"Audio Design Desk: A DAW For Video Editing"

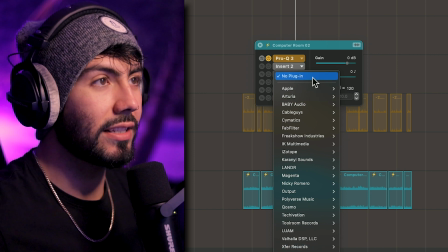The majority of third-party VSTs should work inside of Audio Design Desk, which I think is really, really cool. Because being a music producer, I've gotten accustomed to using these plugins. I know how to use them very easily, and they're very powerful tools to have. So here's how that scene plays out now.
Mix.
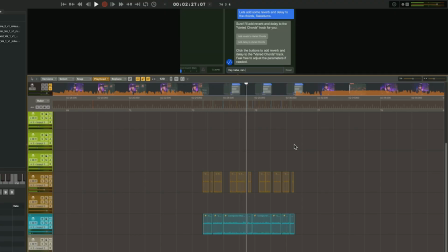Oh, this is so stupid.
Now, here's one of my most favorite things to do inside of Audio Design Desk.
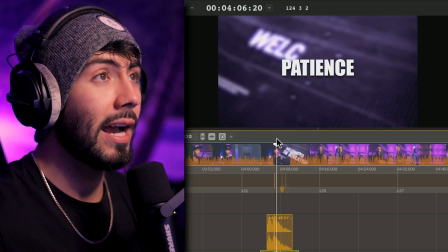I like to break apart my videos every few minutes or so, whether it be with a title or with some narration, like how I bounce over to this scene over here. And normally I would just automate some background music to come more to the foreground for the animation and then go back down. But with so much more audio at my disposal now,
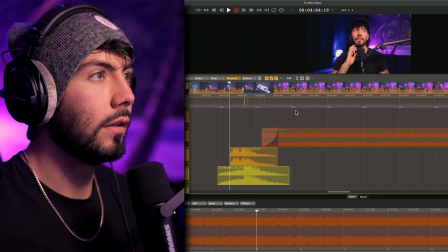I was able to do a lot more. Especially my thoughts on this right now.
So here I am thinking I just wasted all this time on this bust of a DAW.
Okay, so that sounds really good. And there's nothing wrong with the way that I was doing it before. I think it just adds a lot more depth and does things that not everyone else is doing.
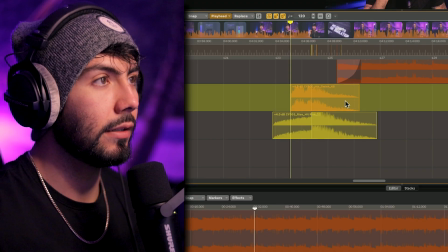And here's how I did it. So basically just a hit right here, an impact. A riser.
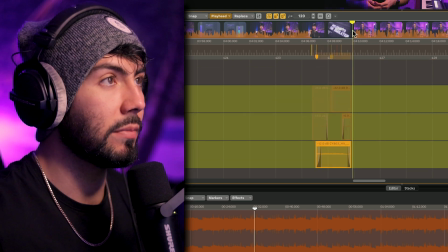And then basically just some texture to go along on the undertones. Very simple, and something that I definitely would not have done without using this program. Okay, so truth be told, I did not do a whole lot more to this project. And the reason for that is I still have the initial project of learning to use Audio Design Desk, using the same video to test out as the one that we did in this video.
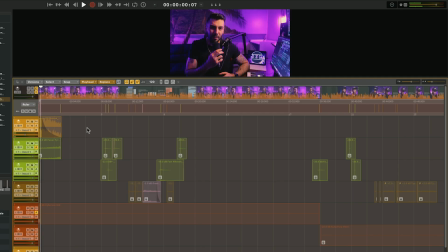So here's the intro compared to the last one that we made.
Be the best AI tool for music production right now. Or Wave Tool comes with a built-in chatbot that will assist you with anything inside of the program. Just type something into the prompt and watch it go to work in real time as it applies changes straight to your track or will even give you advice on how to proceed.
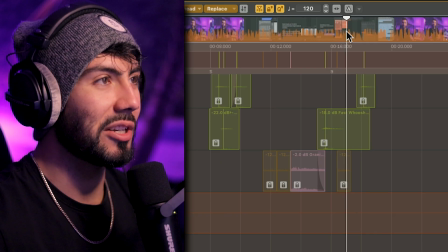So what it looks like is I actually forgot to add more typing clipping animation. This is a different audio file, but everything else is pretty much the same.
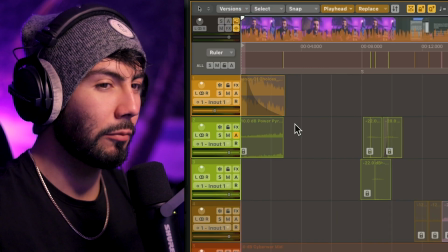Different impact and different riser. I actually like what we made better in the video here today. And what I do notice is that being more inexperienced in this program at the time, I'm not a huge fan of the audio levels that I did. Some things are quieter than they should be when they should be more impactful, and some things are a little bit too loud. It's all about trial and error and making things sound more smooth and cohesive.
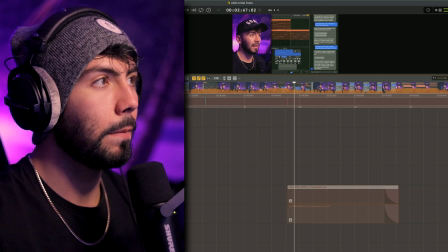So down over here is going to be the music. Okay, so like this sound selection, it's okay. You know, it's like the best one.
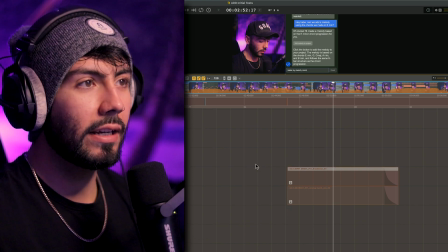So basically what you're hearing is not a fully mixed out track.
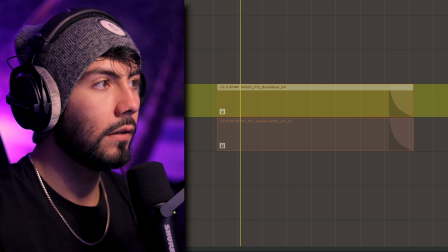You are hearing A, some drums, and then B, I think it's just a pad, right? Almost, yeah. That is what's so great inside of Audio Design Desk and makes you think about things differently. At least I could be using stems in any video editing software. But because this is all dedicated to audio, I want to do the most that I can inside of this program. And it makes it so easy.
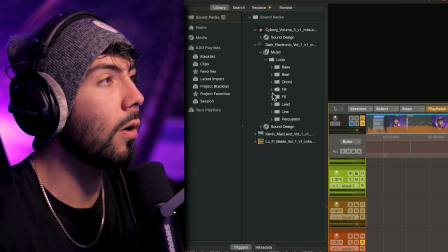Over here, you can see that I have different loops. The bass, the beats, the chords, fills, effects, everything that you would need to actually make a full track on your own. Combine different elements and make a track that's uniquely your own in your video. Because you can take different beats from different songs and pair with a different chord progression or a different melody, like a lead, and really make a track that no one else is using.
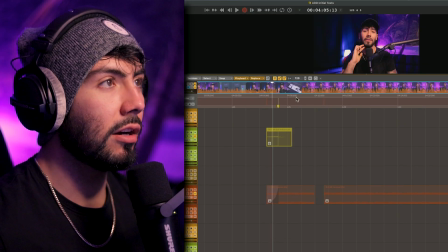So again, still very much in the beginning stages of learning this program. The transition here, although, is definitely not bad, but does not have nearly as much sound effects. Which is okay, and it definitely doesn't sound bad, but I think that what I'm doing now with adding sound effects, hits, risers, texture, actually makes it much more impactful and engaging.
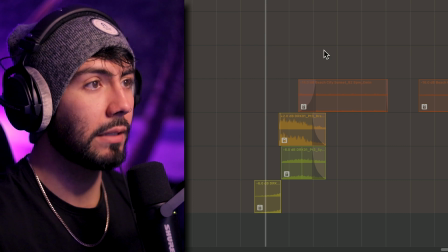Here, even in the same project, I started thinking and experimenting more with those transitions.
Really cool at the same time.
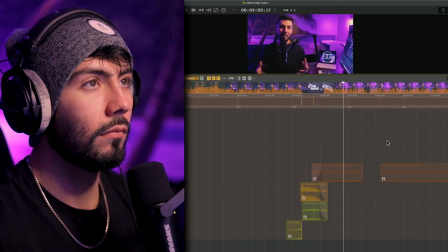This was actually one of the most fun processes of making music that I've had in a while. You can already see the progression that I've had with audio just in this one project alone.
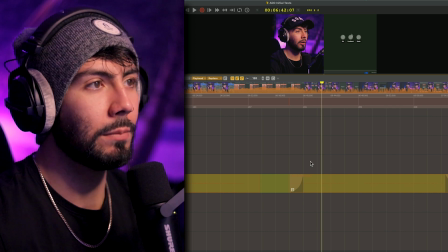Okay, so how we mentioned earlier about stems, right? Once again, this musical element right here is just going to be a stem of a pad, which can really help change up the vibes of your video.
Using the beats, like the time that's going to take to do the delay, really helped out with like a slap.
There are times where I just don't like how empty a video can feel, but also don't want to be pulling focus from what I'm saying.
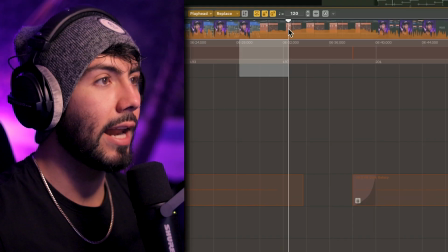Also, because all of my content has music inside of the video itself in the content, I just have to cut in and out my audio tracks right here, which can be kind of annoying if it's always just drums going out through the entire time.
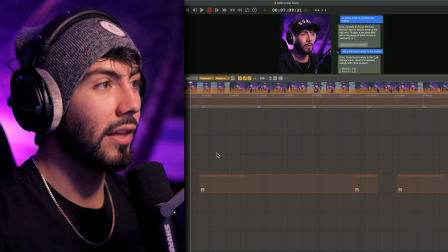So using stems for like melody or even just atmosphere can really help out with that. But then on the total contrast over here, this is going to be stems of just the drums.
Variety for the melody, and it didn't really do a whole lot from there.
Once again, adds a little bit more energy, but it's not taking up too much space, taking away from what I'm saying or distracting the viewer.
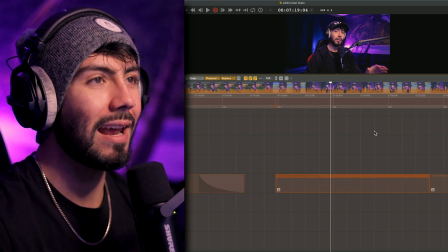I do have a lot of variety over here for the music, with between drum stems, pad stems, fully mixed songs, a lot more variation than I usually put inside of one video. But I wanted to show you guys just how much music and stems can change the way that your videos feel. Okay, so here's what the actual finished project file looks like, but we are definitely not done.
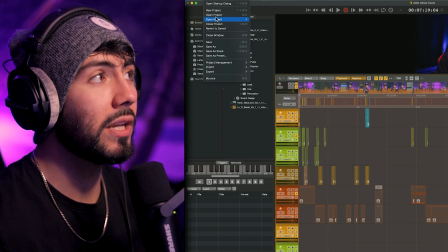I do have one more different thing to show you guys. I feel like our intro has a much better chance now of hooking our audience after using Audio Design Desk. Not only that, but we scan through different parts of the video to find other opportunities to add sound effects that match our edits. And now that's all done, there are a couple different ways here to export the project file. If you are using Final Cut Pro, you're in luck, because Audio Design Desk integrates seamlessly with Final Cut Pro. Now, unfortunate for this case, I don't use Final Cut Pro, I use Premiere Pro. It's okay, we've got a few different options here for exports as well.
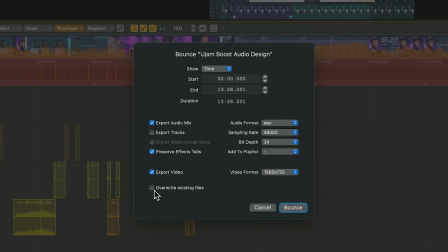Some people may like to have the most flexibility for their audio, which in general is me as well. There are options to export every single track to its own waveform. Or if you're not too worried about that, you can export everything all as one file. That's actually the way that I prefer to do it. For me, I don't like to have a huge clutter project file for video editing, so having it all as just one audio file, yes,
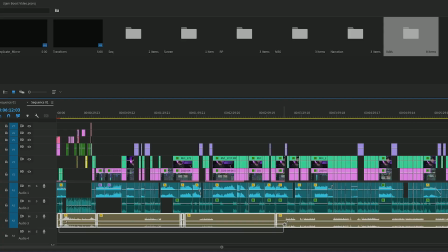I'm losing out some flexibility here, but you can still chop up that one audio file and change up some volumes here and there if you wanted to,
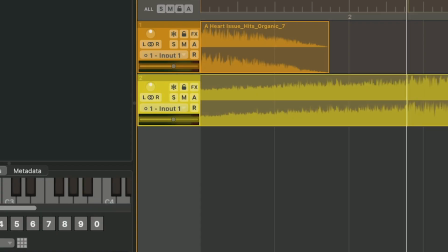as well as a lot of the levels would have been done inside of Audio Design Desk either way. So for YouTube videos at least, this is the option that I prefer to use. But I did lie to you guys about one thing. I mentioned that this was an easy way to boost audience retention. As intuitive as this program is, like everything, it's going to take time and effort to get better at. Learning all the sounds, shortcuts, and experimenting with different things, audio can be a very tricky skill to learn that people build careers off of. So whenever you're trying to get better at something, it's going to take time. But I really don't think there's another program out there with this much flexibility in what it offers that I would rather learn with or from. So take your time and experiment. Now, with all that being said, we've still got one more project to look at. And that's going to be a video that is already on my channel as well on the new UJAM Boost plugin. And that is just me completely using Audio Design Desk completely in my own new workflow, which was so much fun to actually just cut loose and do whatever I wanted.
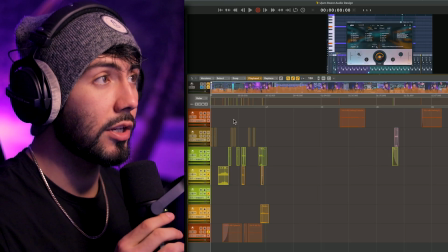Once again, the most captivating part of any video should really be the intro. So let's hear what that sounds like without my audio playing up here.
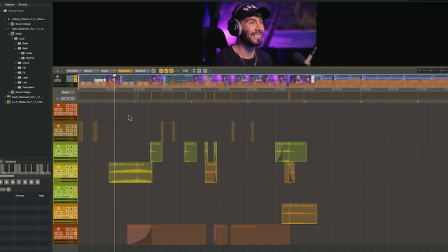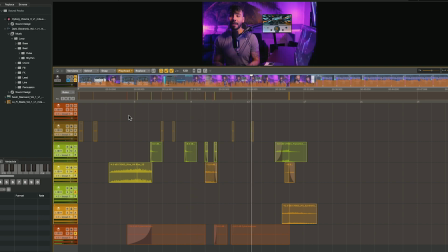So this is actually a technique that I use a lot back in my older videos that I haven't really done in a while, but everything from the start up until right here is going to be a coming up feature.
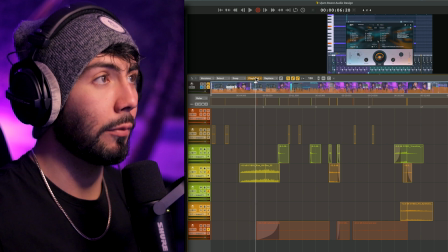An exciting part of the video, getting the audience excited for what's to come. I use this to go along with the text graphic.
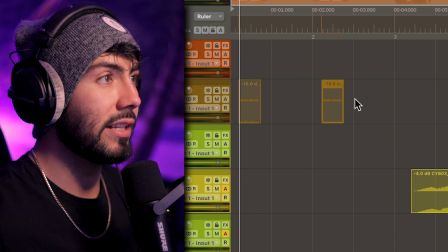Now this audio sample right here is the exact same as right here, but they sound a bit different.
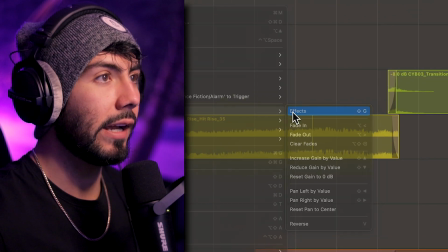Which all I did there was right click, go over to mixing, effects, and then went down minus one semitone in the pitch.
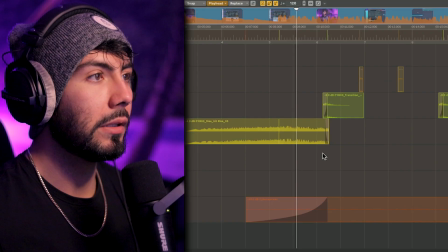That's all that I really did to give it more of a start and a finish. But then notice, once we get to that drop right there, I don't start the music right away. I start fading it in into another transition right here. One more thing that I definitely would not have done or even thought of instead of my video editing software.
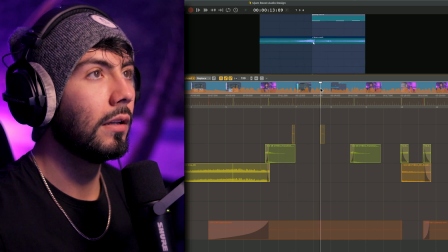Then finding different places to add clicks. For the introduction of the plugin, I did something I've never done before.
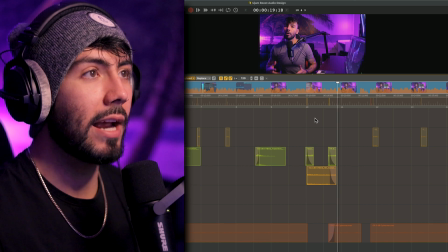I cut out the music completely and had an impact, riser, transition, and everything, and I think it paired together really, really well.
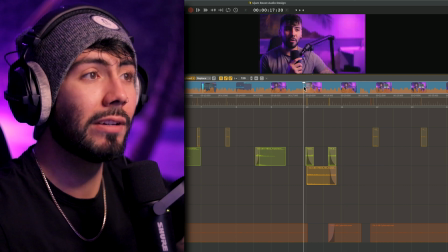Creating that space and giving everything room to breathe and then immediately getting rid of it and intruding on that space really helps take the listener by surprise.
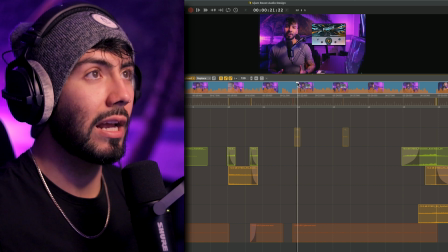I had the idea to include the plugin as like a notification coming up from a computer, which these paired with very well.
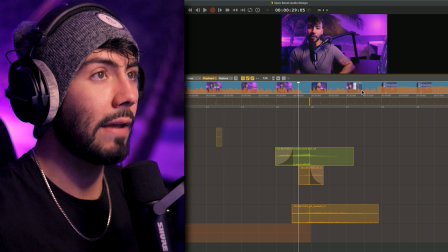And once again, from the intro into the content, I added some transitions over here. But because we're so close to having to cut out the audio anyway for the music from the screen recording, I did not start up a new musical track.
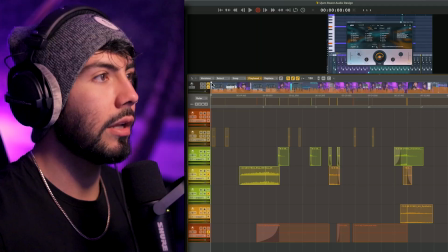Which I would not have really had that option if I didn't have the sound effects. So now that we got through the individual parts of the intro over here, let's hear it all the way through.
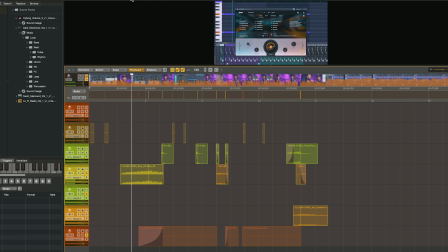That sounds really cool too. That sounds really good actually. There are multiple ways to add risers to your track. You can take a cymbal crash and reverse that leading up to the drop, add the reverse reverb trick to one of your instruments in your track, or go the opposite way with some downlifters or impacts. But now with the new UJam Boost plugin, you can create high quality risers out of anything.